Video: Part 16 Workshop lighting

So that's a little problem, but of course, it's normal.
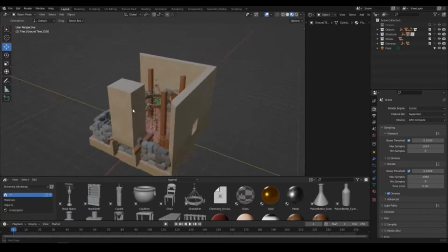[16:36]
If we are, and I wanted this to be set at night, so it's even worse.
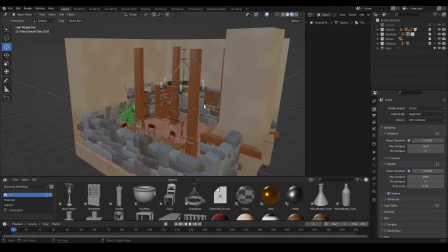[16:41]
But if we are at night in a closed space, usually we don't have lights. But that wouldn't work because we want to see our environment and our animation.
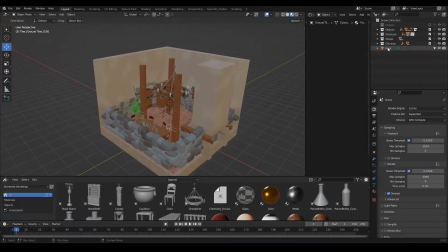[16:51]
So what we can do for this, we can still set up, I'm gonna remove this point light that I have set last time just to see what's going on inside.
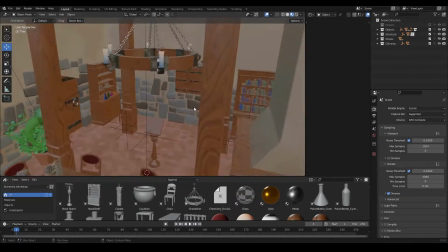[17:05]
I'm gonna do, remember at the beginning of the animation,
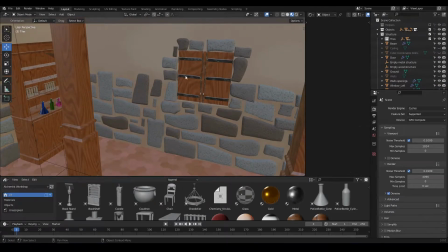[17:10]
we have this window which is open. So just not to animate it right now, I'm just gonna hide it.
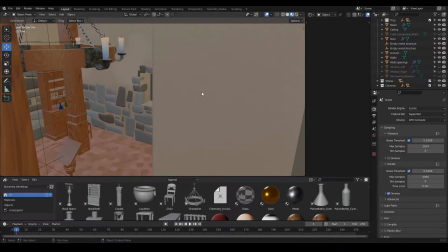[17:21]
Okay, then close the walls and setting, and we're gonna set two views,
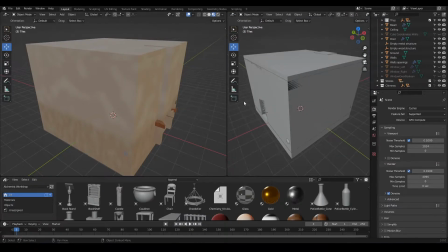[17:30]
one from the outside and one from the inside.
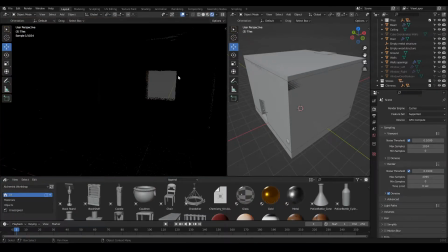[17:34]
This I'm gonna set in render mode so that we can see how this is looking like. There is absolutely no
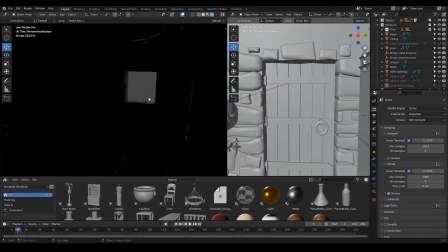[17:46]
light coming from outside, but what I want is to still have light.
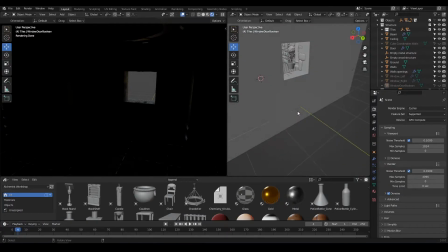[17:55]
Remember, light type we talked about that was good to simulate what's going through a window is an area light.
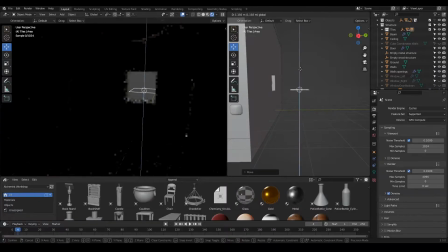[18:06]
So I'm going to create one and set it right in front of the window. Okay, like this.
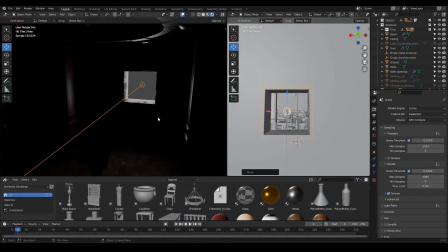[18:24]
This will help me to simulate light coming inside. You can see that now we can see a bit more inside.
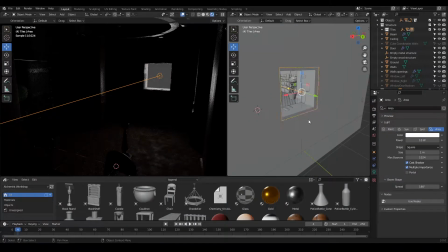[18:34]
From the outside, there is on this light a portal option that usually will drive
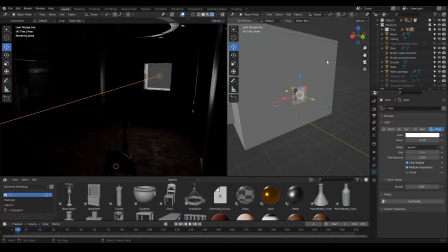[18:41]
or attract more of the outside rays in the inside,
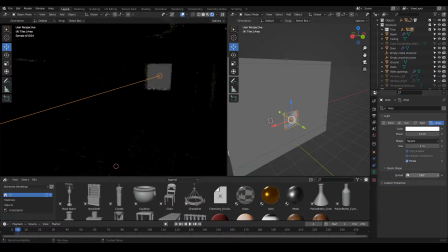[18:46]
but I find that in this case it doesn't really work, so I'm not gonna use it, but you know what this is for usually, and so we already have something. But remember, keep in mind that later on this window will be closed.
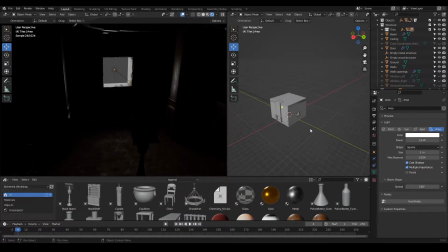[19:06]
I can also, just for beauty's sake, add a sun, and this sun I'm gonna make it go as well
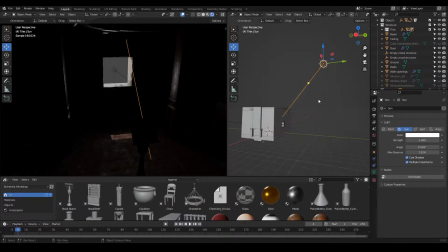[19:19]
through this opening like that. Maybe it's winter so it's a bit higher up,
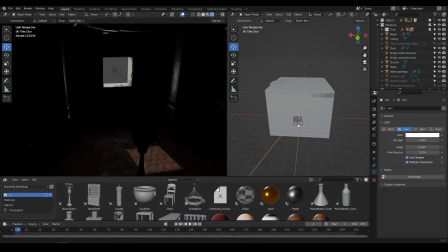[19:27]
and the best thing I wanted to do would be to direct it towards the main part of this animation, this project, which is the book stand.
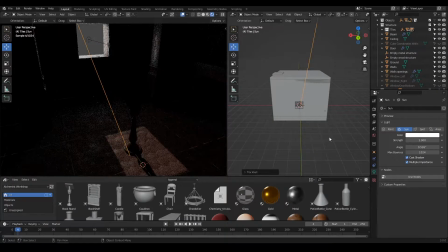[19:46]
Like that would be great. Okay, but again, this is not enough. That's just to be like to add something interesting to the project.
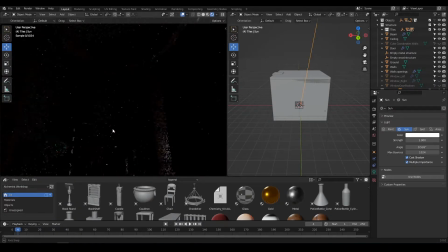[20:01]
And now what we need to do is adding lights inside,
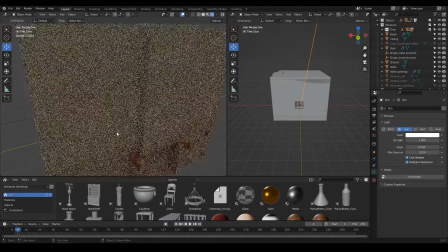[20:07]
but those we should make sure they are not looking like there is like real physical lights inside.
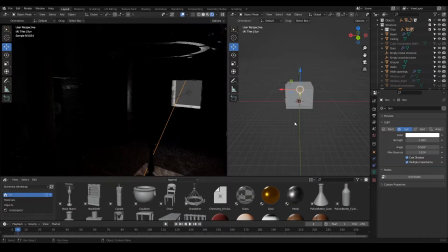[20:16]
So we need to make sure the light is smooth enough for that effect.